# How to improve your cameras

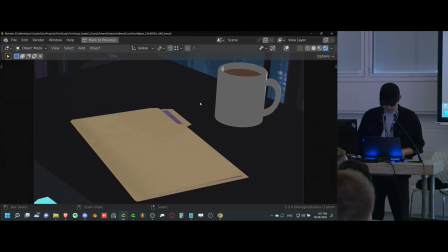16:40 Okay, so now that we've moved on to our next shot, I think so far everything is feeling pretty good.
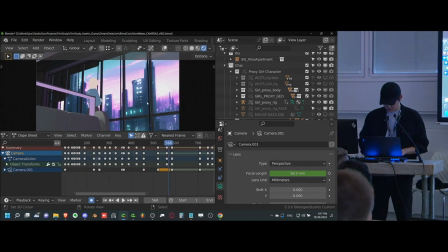16:46 This shot feels pretty nice and ominous. There's nothing sort of safe about this shot, which I like. It's no longer outdoors. It's no longer, you know, at a very high distance and high focal length.
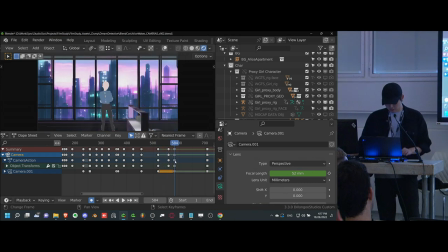17:00 So we've sort of mitigated that particular issue. This shot, on the other hand, is still a little bit too neutral, a bit too safe. And that's because it is at basically eye level with a medium focal length.
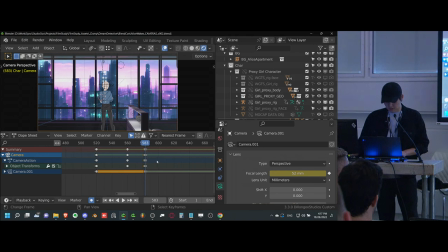17:13 That's a very neutral sort of like camera. I think like generally speaking, it's sort of like default, you know, the default eye line and stuff like that. So if we want to elicit something specific, we should play around with it a bit more. So let's think about exactly what our audience would
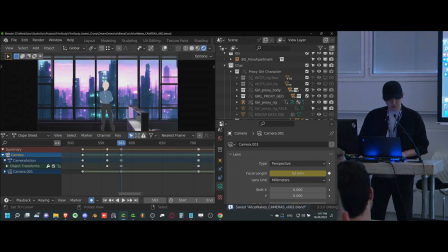17:28 want to feel if we want to focus on the city and her at the same time. Do you guys have any suggestions for this shot? This is an interesting one because it's sort of like a focus shot on the city, but we still want to have her feel vulnerable.
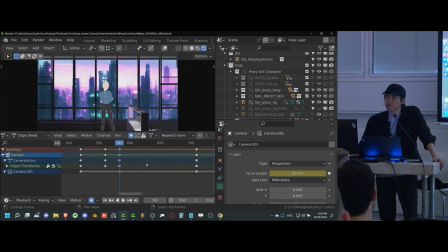17:43 Any ideas? From top? A top view? Who said that? Oh, yeah, yeah, yeah. That's an interesting idea for sure. Any other options before we go? Yeah, go ahead. You can go move the camera to the front, but then move the focal length so it's wider.
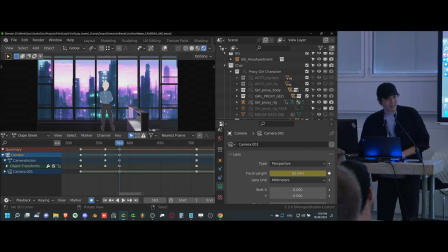18:01 So you're talking about a dolly zoom? Yeah, exactly. Yeah, those dolly zooms are nice. Yeah, those. That's a good trick. Yeah, so dolly zooms are pretty interesting. That's actually a pretty cool idea. We could try that for sure. I also like the idea of a top view. I think that's a pretty interesting idea because it sort of symbolizes something sort of crushing her from above or something like that.
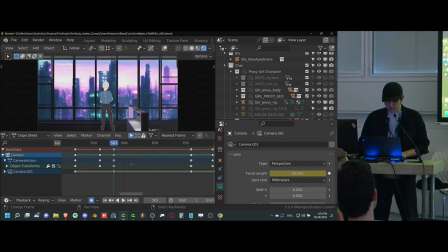18:20 So we could try that as well. In fact, I'd like to combine them because I think they would work quite well together. The view from her point of view. Oh, that's interesting. Okay, a POV shot of for her. That could definitely work as well because it hides what she sees behind her.
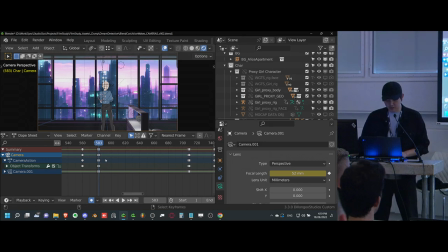18:36 So it definitely obscures information and makes us feel a bit more anxious. That's very interesting. I like it. Okay. Let's see if we can do all three.
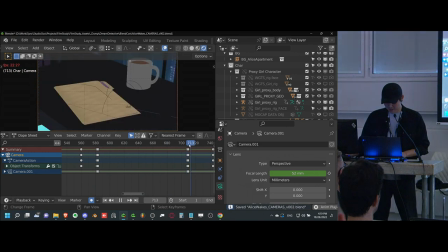18:49 easy. These are all great ideas though. So this is fantastic.
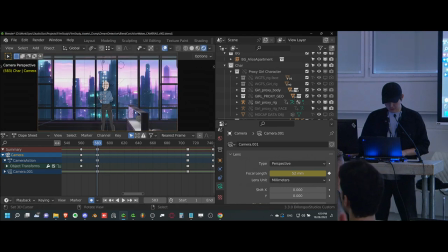18:54 And I think like what we want to do here is start with, well, what's a good order for this?
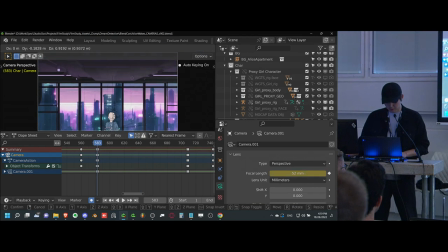19:00 We'll start with the top one. The top is probably going to be the best one and the POV is going to be the last one.
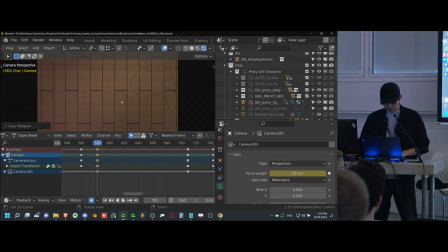19:06 Because the top one to start with is going to give a nice transition. Where is she? There she is. Hello. Let's lower that focal length a bit because there's a ceiling. Oh, it's just a light.
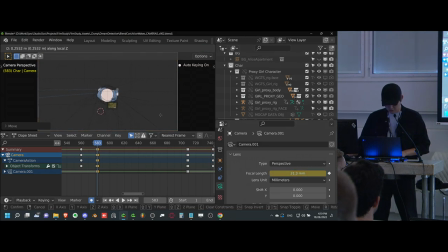19:26 We're going to do this. So this focal length should actually be pretty high, but I have a ceiling in the way, so it's a little annoying. But what we'll do is we'll have... Actually, this would be a great
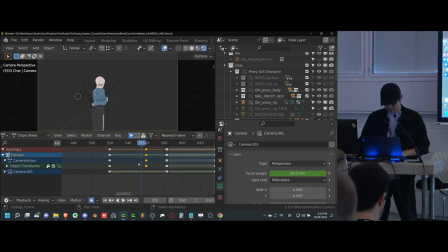19:46 zoom in shot while she's walking because you do want some motion here. So I'll do a quick cut here. It's very easy. Mm-hmm. So once we have a cut here, we can zoom in slightly
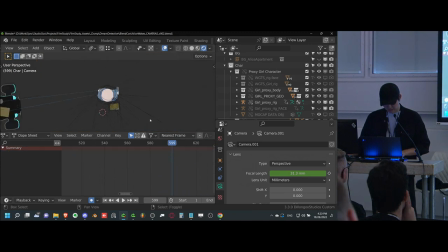20:05 as she's walking up, and we have that sort of ominous feel. That feels pretty good. Something sort of like she's clearly unaware of it. She's also focused on something else. Where did my camera go? There it is. And we're closing in on her.
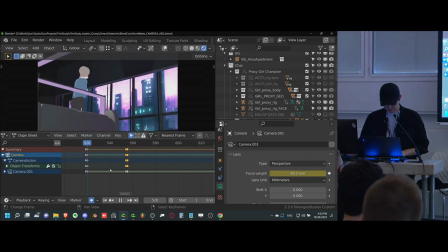20:22 And also this stupid hardware appliance in my way. Oh my God, you're a genius. You're actually a genius.
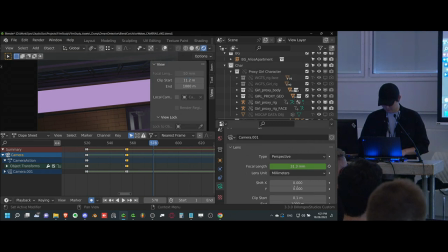20:32 Oh wait, this is not the right one. Sorry. You're right, you're right. Oh God, I've been exposed. Okay, so I'm just gonna find a good number. Let's see. 0.5, 0.5, 0.5. Oh yeah!
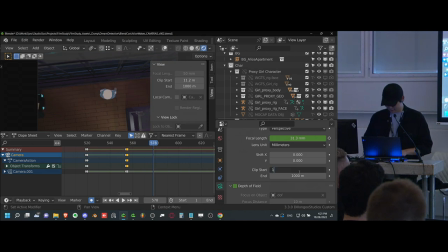20:47 Round of applause.